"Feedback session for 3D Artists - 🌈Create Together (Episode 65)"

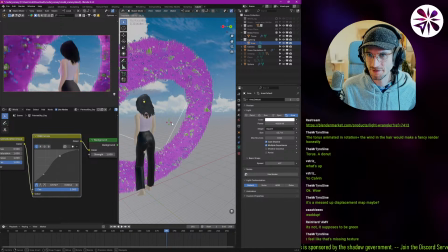I think I want to try just like have like a big soft light source from the front.
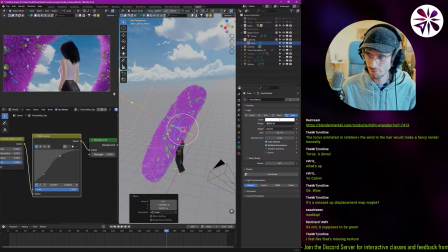Yeah, I think that's pretty nice to start off with.
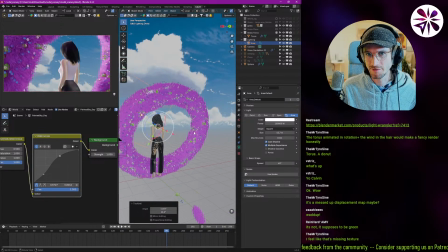Yeah, I think that adds a lot. So it feels like she's. Yeah. I think this soft, like super soft light from the front really adds a lot of depth to the character.
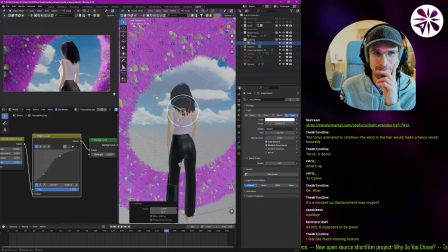Okay. Yeah, Yeah, it really shows all the detail, and it also feels like she is looking towards something, like a goal, right?
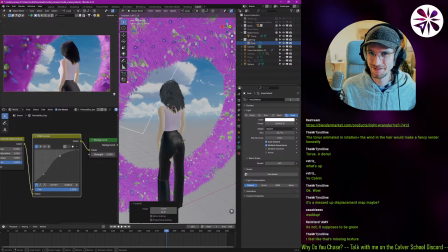Instead of her just looking off into nothing. Yeah, it does make more sense. Yeah. Also, she's like looking at the sunset, or just like the sun, thinking about her life.
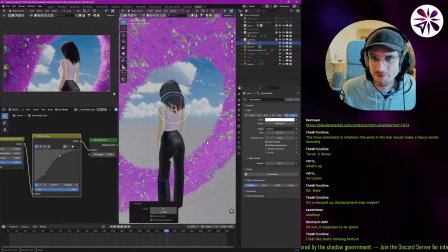Yeah, okay, I think this is a good position for that light. I'm also gonna already try to block off lights, because removing light is just as important as adding light.
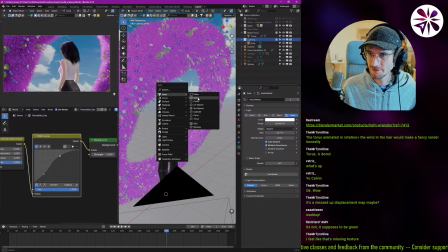So usually I just add a plane object here.
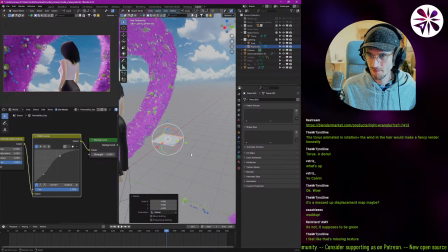Let me switch back to median point. And then this plane, I change a few settings here. For visibility, for example, I disable, what was it? Camera visibility? Yeah, camera visibility is disabled.
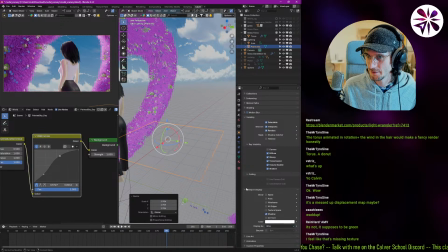And display, I also turn it to a wire, so it's easier to see when it's not visible. And then also for shading, I am doing an emission and just making it black.
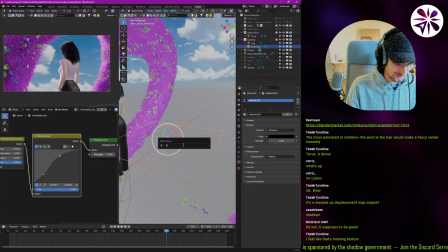I'm going to call this white blocker. Blocker, and also this material light block.
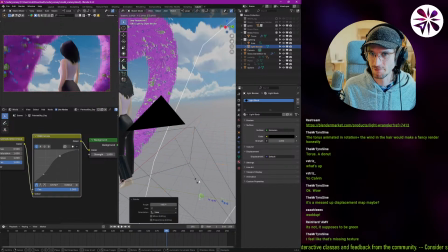Okay, so then now we can just use these planes and duplicate them to basically add shadow
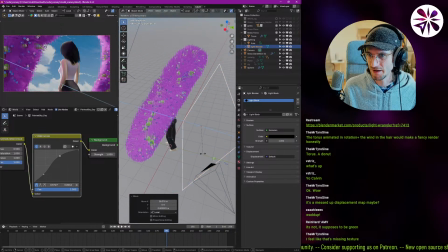where we need more contrast, right? So you can see if when we put this behind her, that suddenly we get much more contrast already, right? Like she's much darker from the back and much more lit from the left. From the front. Okay. Yeah. Which also is very nice for the ring on the right here.
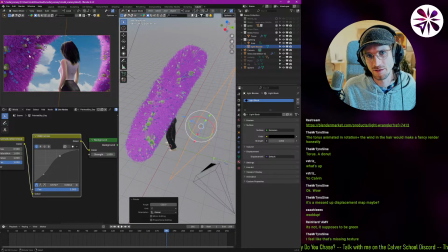I think for the left ring, we need to give it some more light direction so it doesn't feel so flat. But I think on her, it looks pretty cool already. Wow. Dude, this looks amazing. Thanks, man. Let's see. Just gonna like move this around a little bit, see what it does.
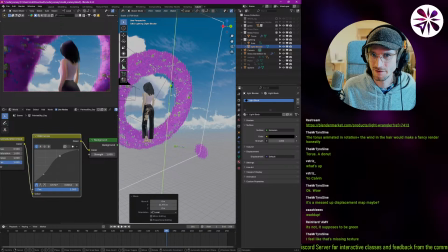Yeah, honestly, I think in general, like just having this cover up the whole back is pretty good. Or maybe not that much, maybe like leaving in a little bit from the top. Like this.
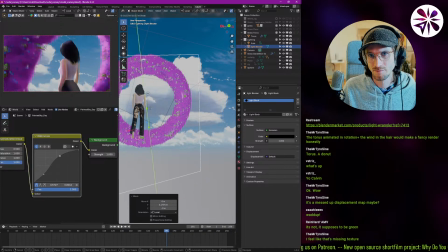No, honestly, like having it very contrasty, I think is good. And then we can still add a little bit more additional light sources where we need them.
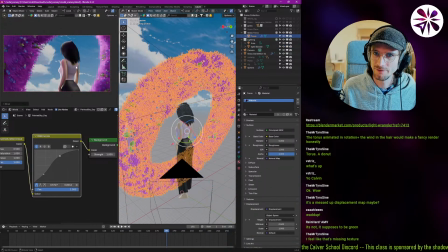Yeah. Okay, let's see if we can actually move this towards a little bit to the left. Yeah, that's also a bit better. Yeah, feels a little bit more balanced this way. Yeah, cool.
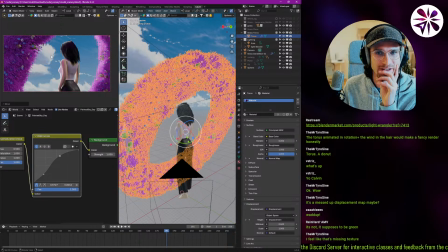Yeah, what I definitely noticed right now is that the clouds, the brightness doesn't really feel matching to her brightness. So I want to like see if we can, like with this curve, make the clouds look a little bit brighter to like make it feel a little bit more cohesive.
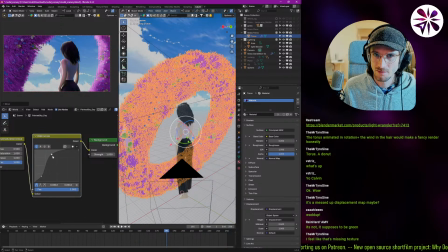Maybe increase the intensity of the clouds. The strength, you mean?
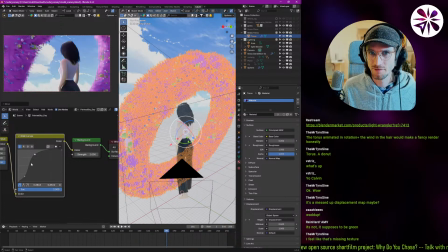Yeah, the strength. Yeah, let's try that.
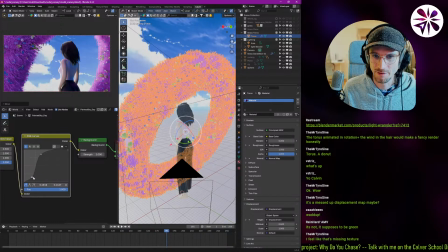But I kind of like want to make sure that to keep the little bit darker blues of the sky.